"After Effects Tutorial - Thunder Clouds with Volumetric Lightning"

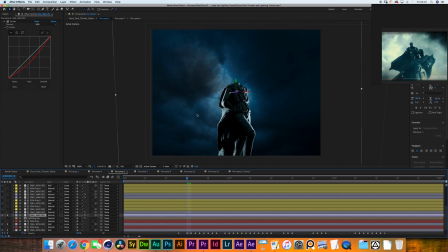[8:03]
And what I did to make sure that I got it some kind of keyed out is I made a duplicate of it and I give it a tint effect, and then I crunched down the gamma correction and I increased the exposure effect. You're able to very smoothly reintroduce how much of those clouds you want to introduce into the scene.
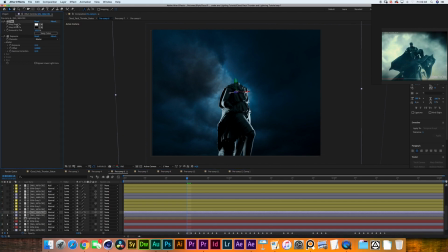[8:21]
One thing that I should mention as well is that the tint effect is actually inverted. So as you can see up here, I've mapped the black to white and I've mapped the white to black, giving you this result over here.
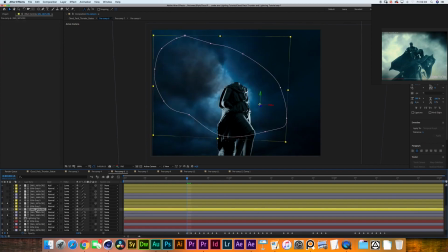[8:36]
This is what I'm using as a luma mask. I've then made 2 more copies of the background cloud with the feather. I then followed up by importing 1 more cloud asset, and I have positioned it even further to the front.
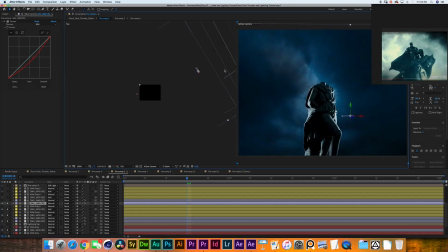[8:49]
Now, if I move to a top view, you'll be able to see over here. The furthest layer we have in the back is the background cloud asset, and then we have a second group right in the middle, and then a third group that's a little bit closer.
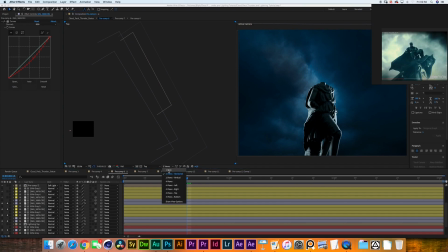[9:06]
Those are the only 3 layers of clouds that we will be using to create our parallax effect.
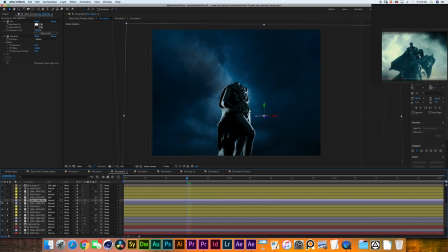[9:12]
I am keying it out in exactly the same way by having a duplicate
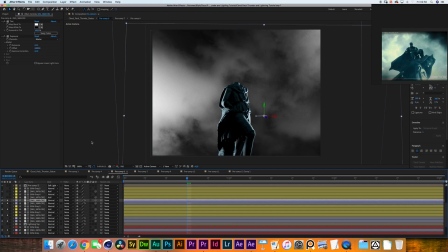[9:17]
with a inverted tint effect and a exposure control. And then we have the bottom layer set to luma matte.
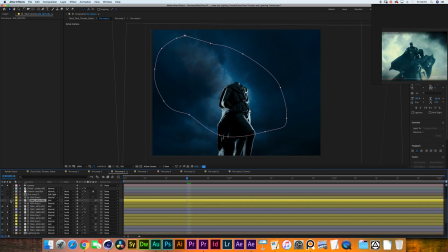[9:25]
I have then again created 2 more duplicates of the background feathered exposure layers. And now I feel like we are getting somewhere pretty close when it comes to the levels we need inside of our shot.
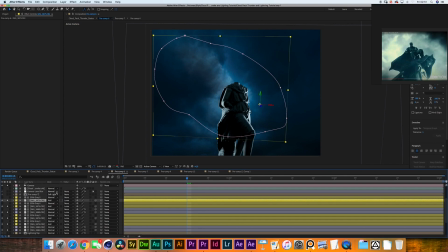[9:41]
Now the main thing we have to do is get the actual lighting in there, because animating the overexposed version of your clouds does a pretty good job, but it doesn't really give that volumetric feeling.
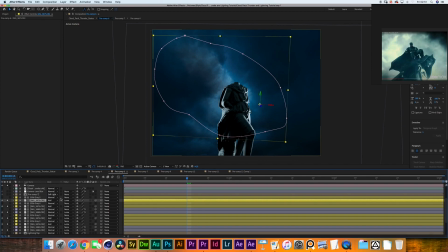[9:55]
It doesn't give the idea that your lightning strike is projecting light throughout this entire volume of light. So what we have here is we have this pre-comp right in the middle. It's not a 3D layer, it's simply 2D, and I will show you what that does.
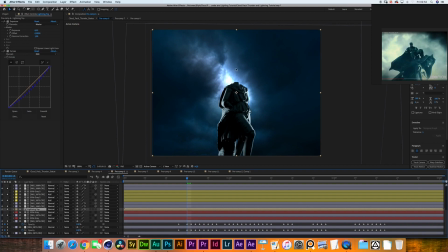[10:14]
There you go. So we are creating a very strong hotspot right over there. Now I should mention that I am working in 32 bits of color over here, otherwise you would probably be getting overexposed way earlier, but when you're working with lightning,
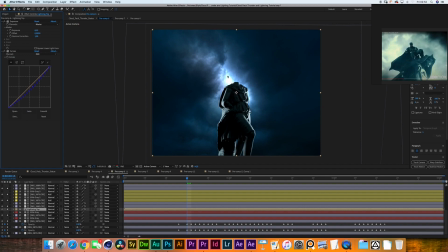[10:31]
don't be afraid of actually creating those hotspots. It's many times that I look at movies and I see that lightning looks 90% white, or it's in some way lightning feels underexposed in many cases.
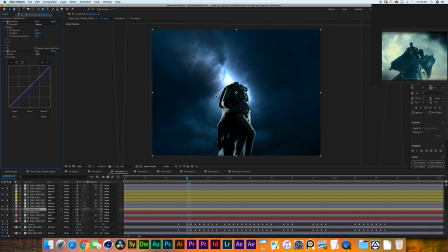[10:48]
Don't worry about it, because it would probably be the brightest thing you would be getting on camera. So if you're going to be lowering the highlight intensity afterwards, I would recommend you do that on top of your entire image, as opposed to be working with lower intensities on the lighting itself.
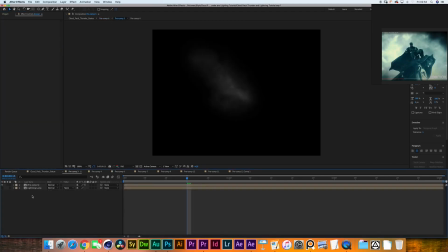[11:05]
Now let's get into this pre-comp and you'll be able to see what it is we did.
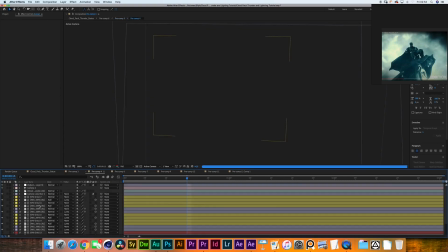[11:10]
So basically I selected all the layers we have in our previous composition,
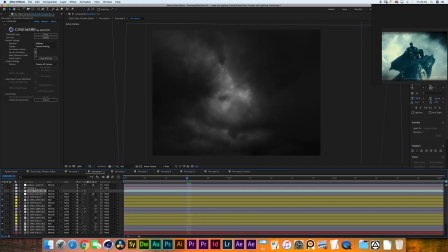[11:17]
the background clouds, the camera, even the Cinema 4D file, and a adjustment layer that you will see in a second in the other composition that just gives a camera lens blur of 2. I gathered all of these assets together, I duplicated them in the previous composition, and then hit
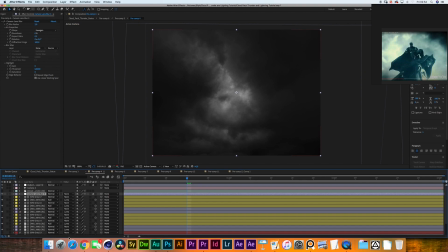[11:36]
Command-Shift-C and moved them with all the attributes into this new composition. Then I went and I created a new adjustment layer on top of it, and I gave it a tint effect, and now we have the same 3D camera motion with the 3D clouds layers,
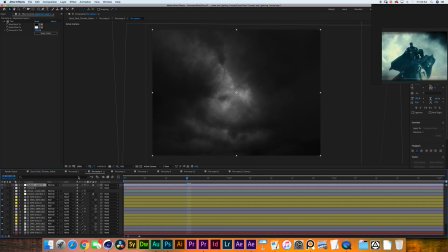[11:53]
but it's black and white. Then I gathered all of these layers together again and I pre-composed them into this layer.
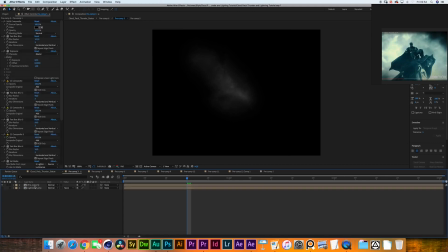[12:00]
So what's the next thing I did?